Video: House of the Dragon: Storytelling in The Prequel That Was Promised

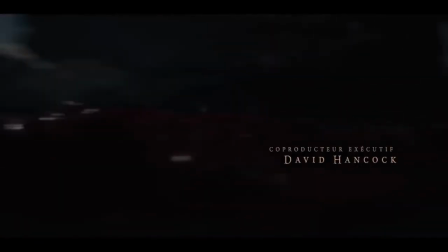It's the first domino to fall that then leads to all the various bloodlines and marriages and deaths, each of which, in this sequence, are represented by mini-sigils for each character.
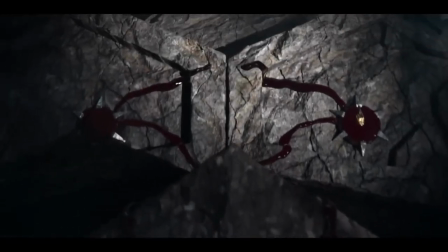This, I admit, is stupid and confusing. We already have to memorize house sigils, and it's completely unreasonable to expect us to understand who's who here.
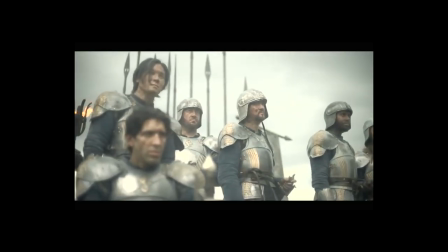The show is doing this a lot, using little pieces to represent people. We see it when Rhaenyra is selecting the next Kingsguard, when the Velaryons and Daemon are planning battle,
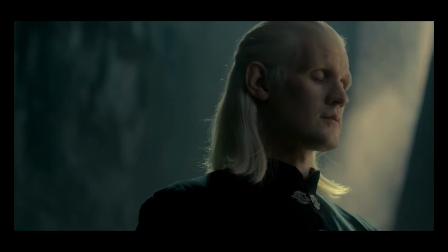when Team Black strategizes at Dragonstone, and of course in the small council with those little marbles.
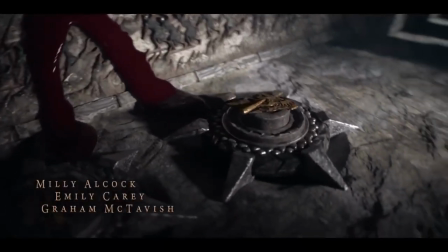It reflects the focus of the show. Inner development and abstract philosophy don't matter so much here, people are just literal cogs in the tides of history.
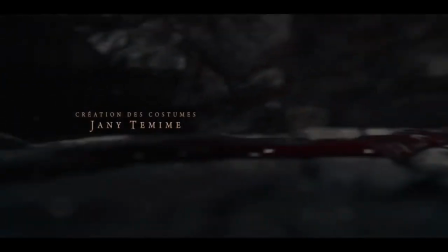Clever shots like Rhaenyra pouring wine in her father's cup, shot from the same angle from which we see blood fill up in the Targaryen sigil in the intro,
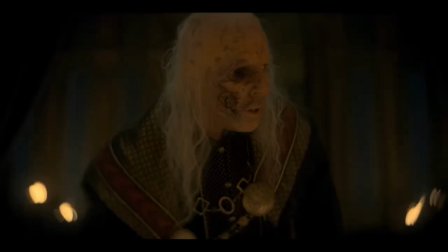and, of course, Viserys's face rotting on one side communicate the inevitable decay and bloodshed to come.
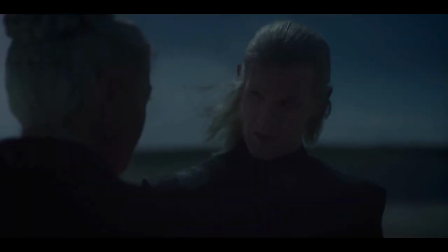So the intro is a reminder that all of these fates are already set in literal stone.
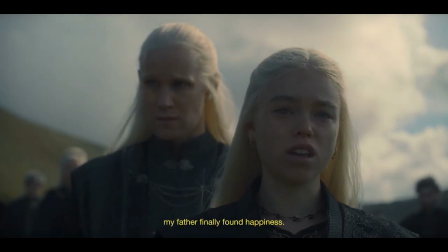Music also reinforces this idea.
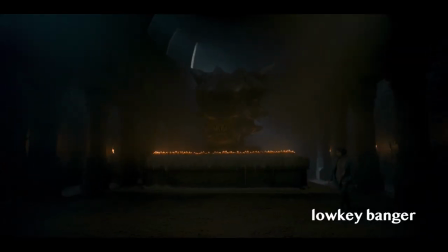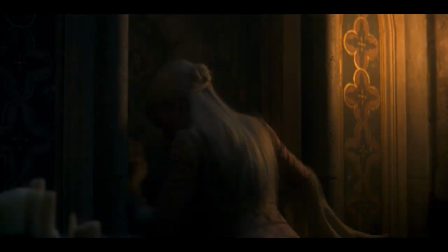The song playing here as Rhaenyra sneaks through Maegor the Cruel's tunnels to meet Daemon is called The Power of Prophecy,
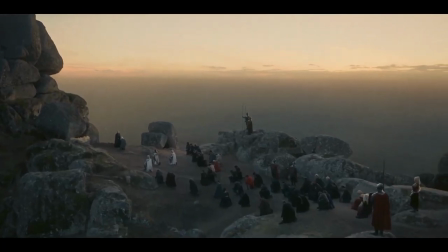and it recurs in moments that at surface level don't seem pivotal, but clearly from the perspective of grand history are.
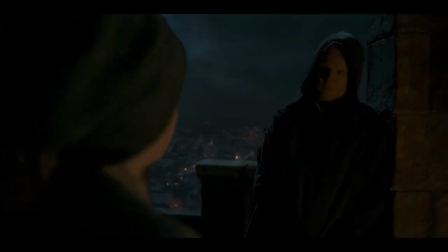Here, she's literally going deeper and deeper into the cavernous halls of Targaryen history,
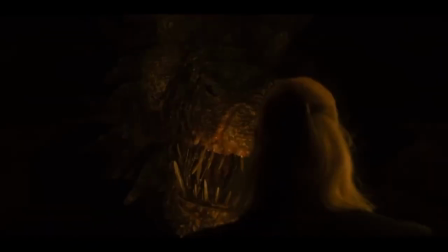sort of the symmetrical underside to how dragon riders take to the sky, suggesting a spiritual balance to this family.
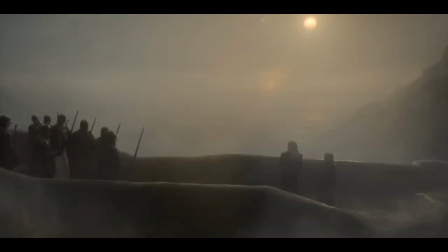This story couldn't have started after the time jump and used flashbacks, because everything needs to flow with just as much inevitable rhythm as gravity.
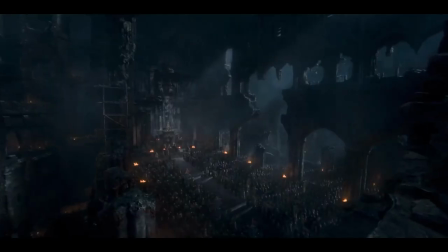Fate is pulling these people towards their demise, and the demise of something greater than the sum of its parts. I like this idea a lot.
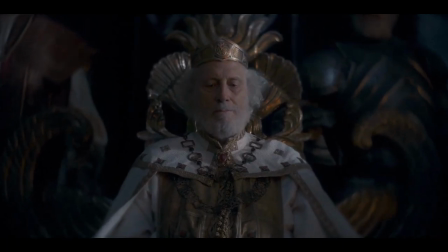It helps distinguish the show from Game of Thrones and build up the lore of House Targaryen in a way that also contributes to Daenerys' eventual doomed narrative.
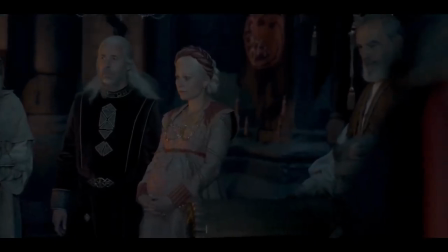So what's the force pulling all these characters towards fate? Well, clearly they want a lot of emphasis on Aegon's prophecy, which we first hear in those tunnels.
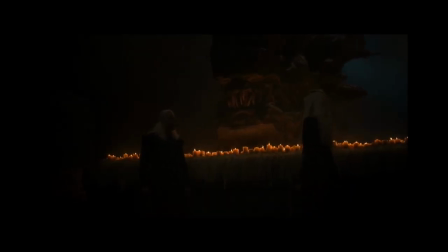A Song of Ice and Fire is the name of the prophecy.
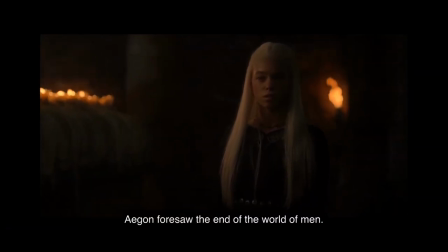It's a little weird to hear because we all now know that Arya kills the Night King, which makes no sense, but I've heard talk of a Jon Snow spin-off series,
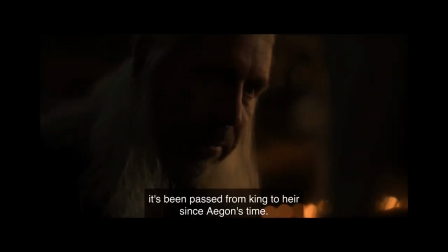so I wonder if they're doing something to repair the idea of the prince that was promised to justify another series.
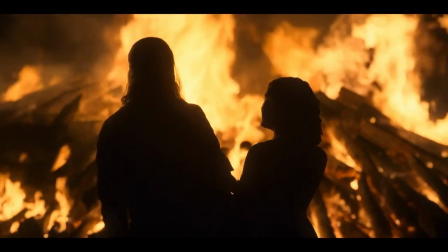I don't know. Either way, prophecy is supposed to be a big deal here.
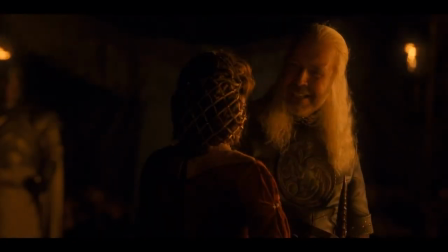Now, they don't make this super clear, but in the Targaryen family, there are dragon riders and there are dreamers.
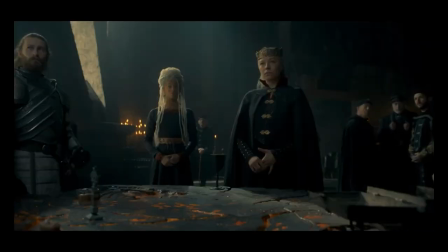In the show world, I suppose Aegon the Conqueror was both. The dreamers are accurate.
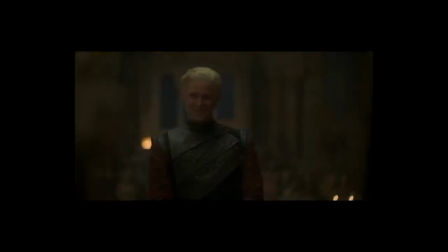The Targaryens actually only escaped Valyria thanks to a clairvoyant dream, and Viserys, who has retired from dragon riding, seems to really want to be a dreamer.
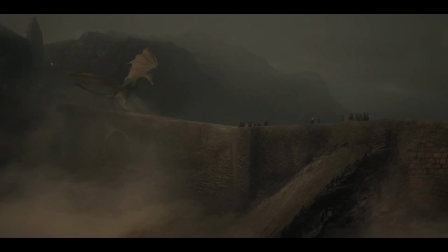I don't know if he is. It's worth noting though that the show really emphasizes fate as a key theme through this prophecy.
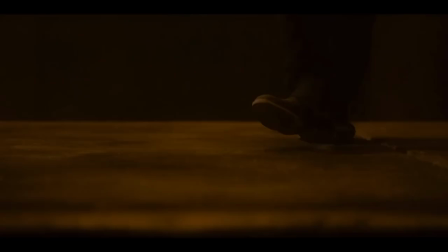But I have a hard time fully buying into the inevitability of the show's trajectory because of the
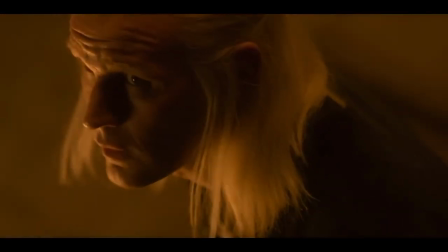inconsistency of cause and effect storytelling and bizarrely blunt character development at points.
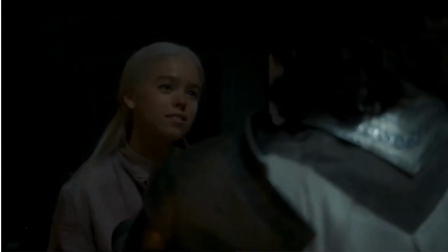The seemingly pivotal moment of Kristen Cole and Rhaenyra getting together was a really interesting scene with regards to consent.
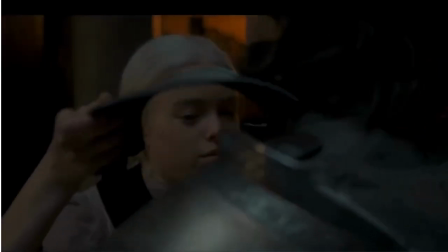He clearly has some feelings for her, but that doesn't mean he's willing to act on them. But then the way things escalate is remarkably sudden and very heavy handed.
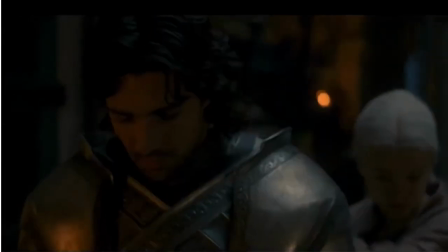He goes from being a layered, conflicted character, largely sympathetic with hints of strife, to acting like a Disney villain.
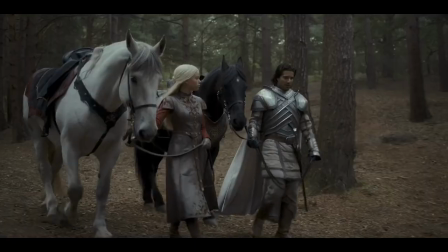It should feel like, from the moment Daemon encouraged Rhaenyra to do whatever she wants, to Rhaenyra going after Kristen, the fate of Kristen's character was sealed. But instead, there's this huge 180 switch from this guy's biggest conflict being his devotion to Doody,
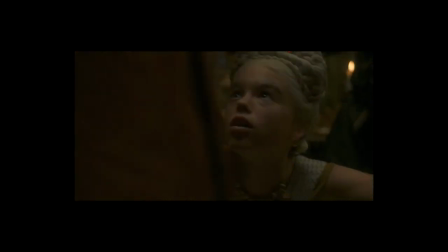to him cursing out Rhaenyra in public and bullying her kids. This flip was entirely unpredictable.
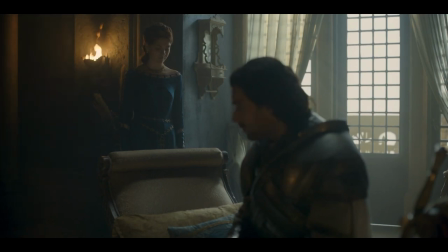We might have sensed some internal conflict between Doody and Lust or Love,
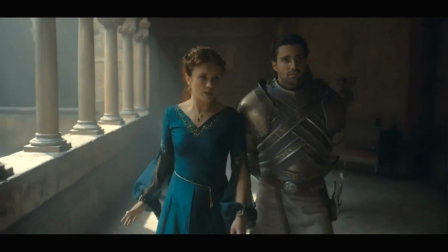but it was absolutely impossible even to imagine that he would turn full evil, crazy incel boy and betray her so viciously.